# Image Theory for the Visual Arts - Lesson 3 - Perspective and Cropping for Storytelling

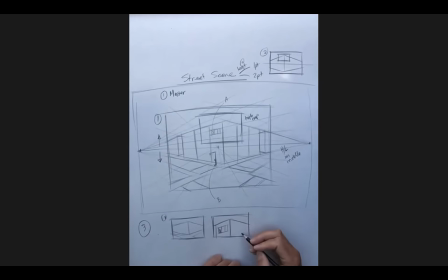34:36 i have now thrown that drawing and that character into a high crop so drawing number one is your master or frame number one rather is your master
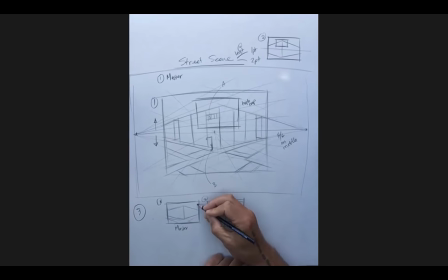34:50 Frame number two is your high crop. There should be no surprises is what's coming next.
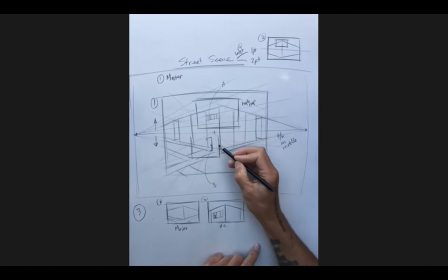Frame number three is your low crop.
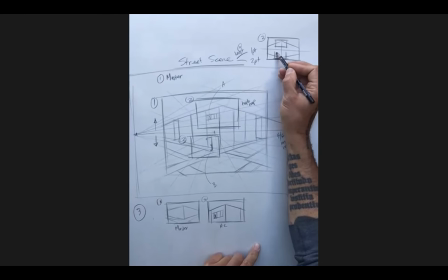35:10 So in page number two, you're going to superimpose that frame over top of that master to show me where that thing is. And again, the important part in both of these is that the horizon line is not inside. This is the only way that you can screw this up.
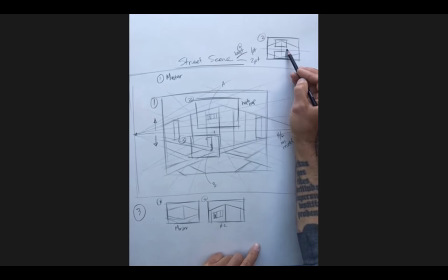35:27 And so with your high crop, the horizon lines below, with your low crop, your horizon lines above.
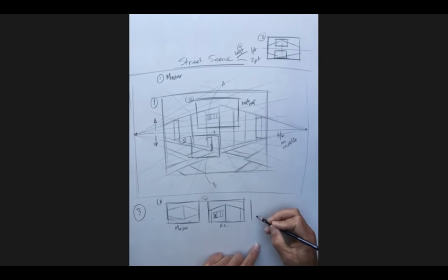35:35 So when I take that third drawing, or that third crop, rather, and then redraw
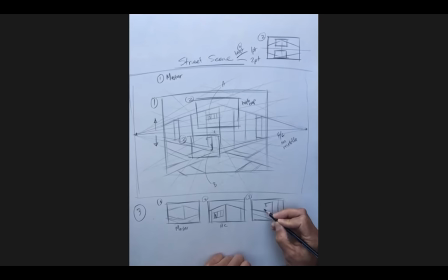35:54 it, or rather just cut and paste that out, right, and put it on a different piece of paper, i've now exposed that character leaning up against that lamppost in that scene so now i've got a local so whereas here i've got character
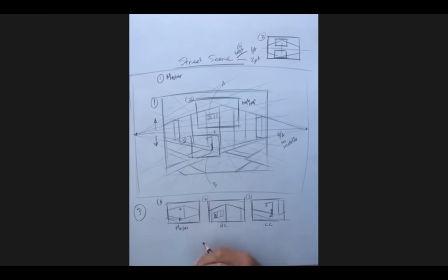36:11 a up here and character b down here and this already
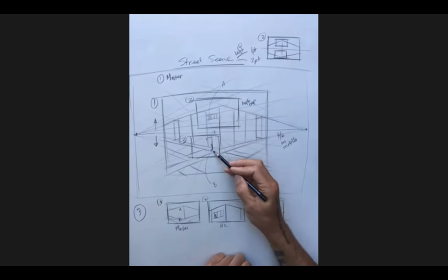36:16 establishes a position of dominance versus diminutiveness here
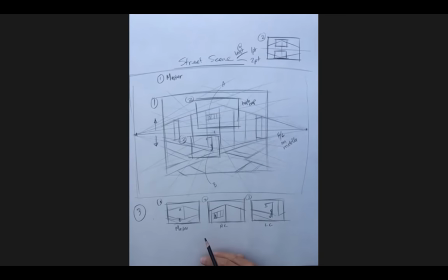36:21 what this does and this is typical in terms of a sequential progression this exaggerates that this now makes this character feel even more powerful because now that's the only way that that character is being shown and this character even more weak because that's the only
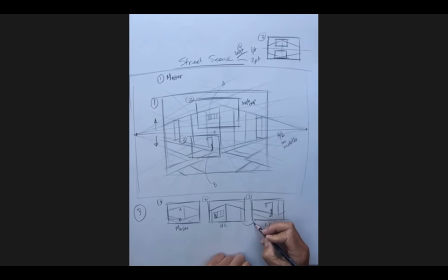36:36 way that that character is being shown and to further exaggerate that these things are shown directly after each other so that the contrast between these two scenes exaggerates the effective power relationships between them
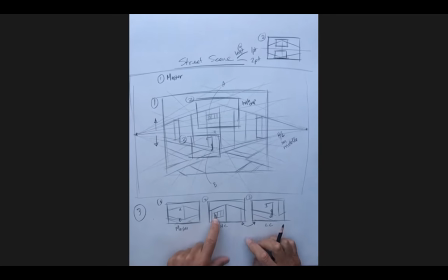36:51 it becomes immediately apparent to your audience that this character is in control and this character is for all intents and purposes fucked
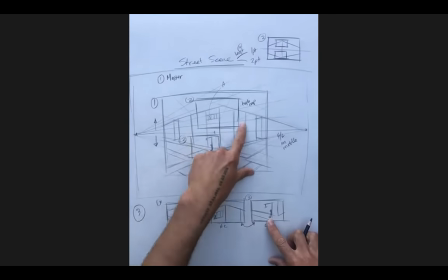37:01 okay so what you've basically done here is created three drawings out of a single drawing
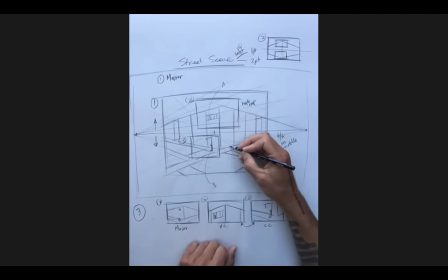37:07 right and to further this the last thing that you're going to do is this you're now going to impose another frame over top of that and
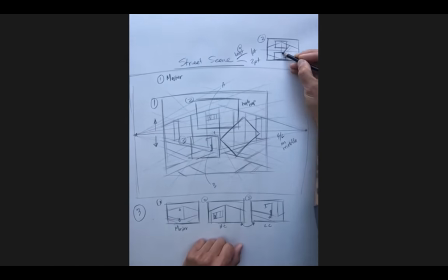37:19 then draw that thing in again over top of these it doesn't matter if the frames
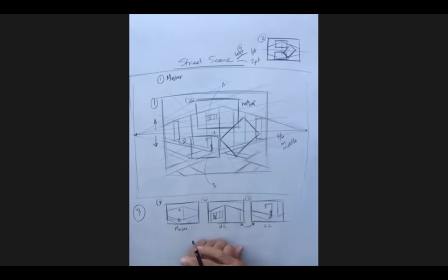37:24 overlap with each other it doesn't matter if these frames are different sizes from each other either what does matter is that they're all in a three to four aspect ratio because when i reorient this frame right
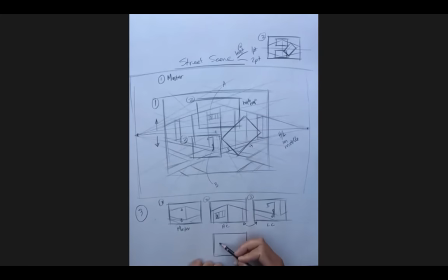37:41 now this drawing looks something like this
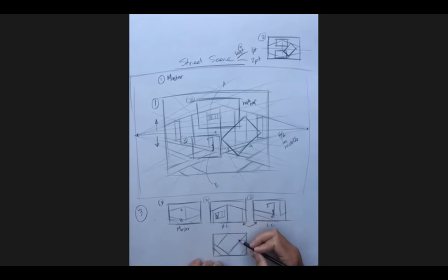37:53 right where that horizon line itself has been angled in relationship to the frame
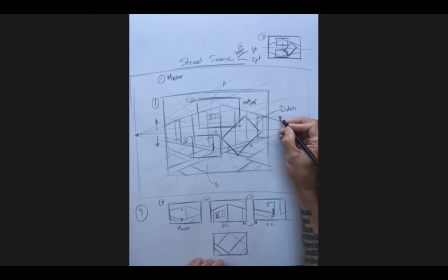38:01 and the whole point of doing a dutch is to destabilize and you might do that for again the same variety of reasons you might be destabilizing
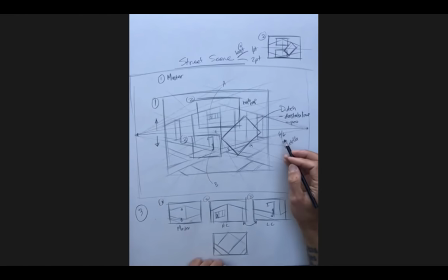38:17 the geography right so an eruption just handed or have happened an explosion just happened right right something just crashed into a building somebody just got hit by a car right a tsunami is coming down or coming down the pipe it
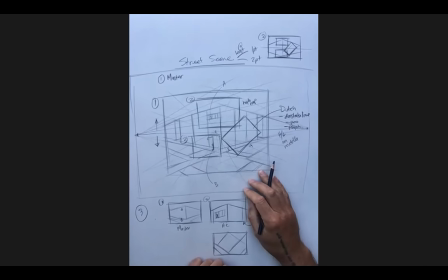38:32 might be psychological destabilization the original version of the joker adam west style every time that that character was introduced was always in a dutch tilt to show that that fucking character is cuckoo for croco puffs right right you
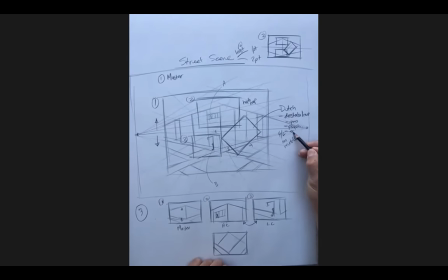38:45 basically these are different ways of making things feel less familiar and as a result more psychologically exciting right and there's a wide variety of reasons why you might want to do that but it's single-handedly the easiest way of doing
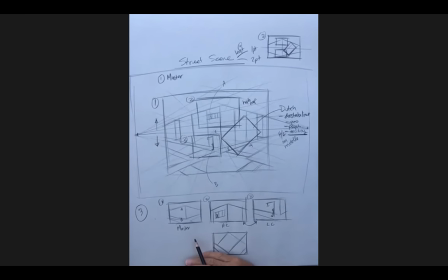38:59 it because you don't have to do any fancy perspective or any for fancy imagining in order to do it you take a simple perspective drawing
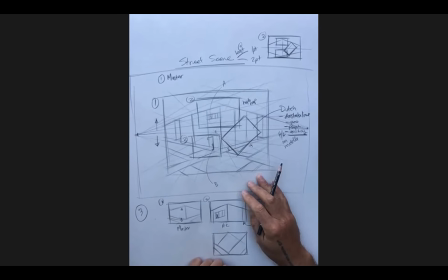39:07 crop it because you're aware of this as an app as an option right and now all of a sudden you've got a more exciting image right based on
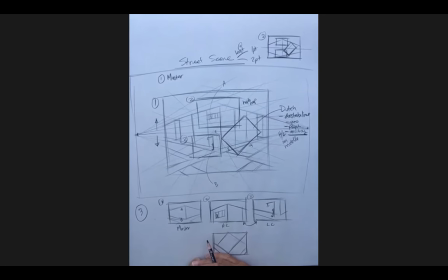39:14 this they do this shit all the time in movies by the way especially in fight sequences right it's like if they want like you know there's like when two armies like that old chestnut where they start start coming and crashing together with each other right well as soon as they have that impact what you inevitably have right and just go back and watch some sort of sequence where this happens and
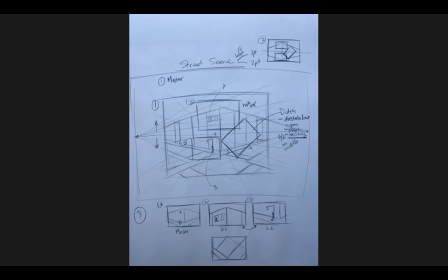39:34 freeze frame right at some point you've got some asshole with a camera whose job is basically this it just swings the camera around right for a little bit right and it creates visual chaos it creates emotional chaos it creates action right that's essentially what a dutch is doing
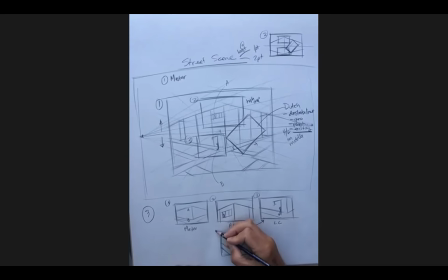39:53 okay so let's say that this is all that you're responsible for for your assignment right with this right but this doesn't do much in terms of developing a story but let's say that i introduce right another couple of panels to this let's
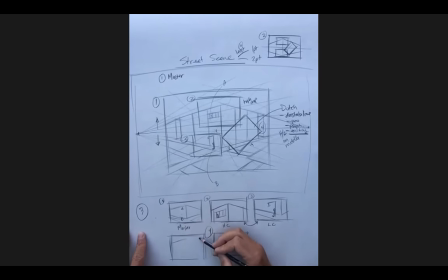40:12 say i reintroduce this master show right but now i have character b walk out into the street right and then i cut to this and then i reintroduce that master shot again
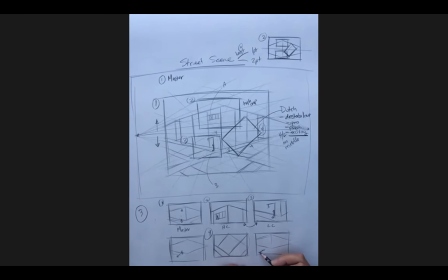40:33 and now character b is lying there with character a twirling their mustache up here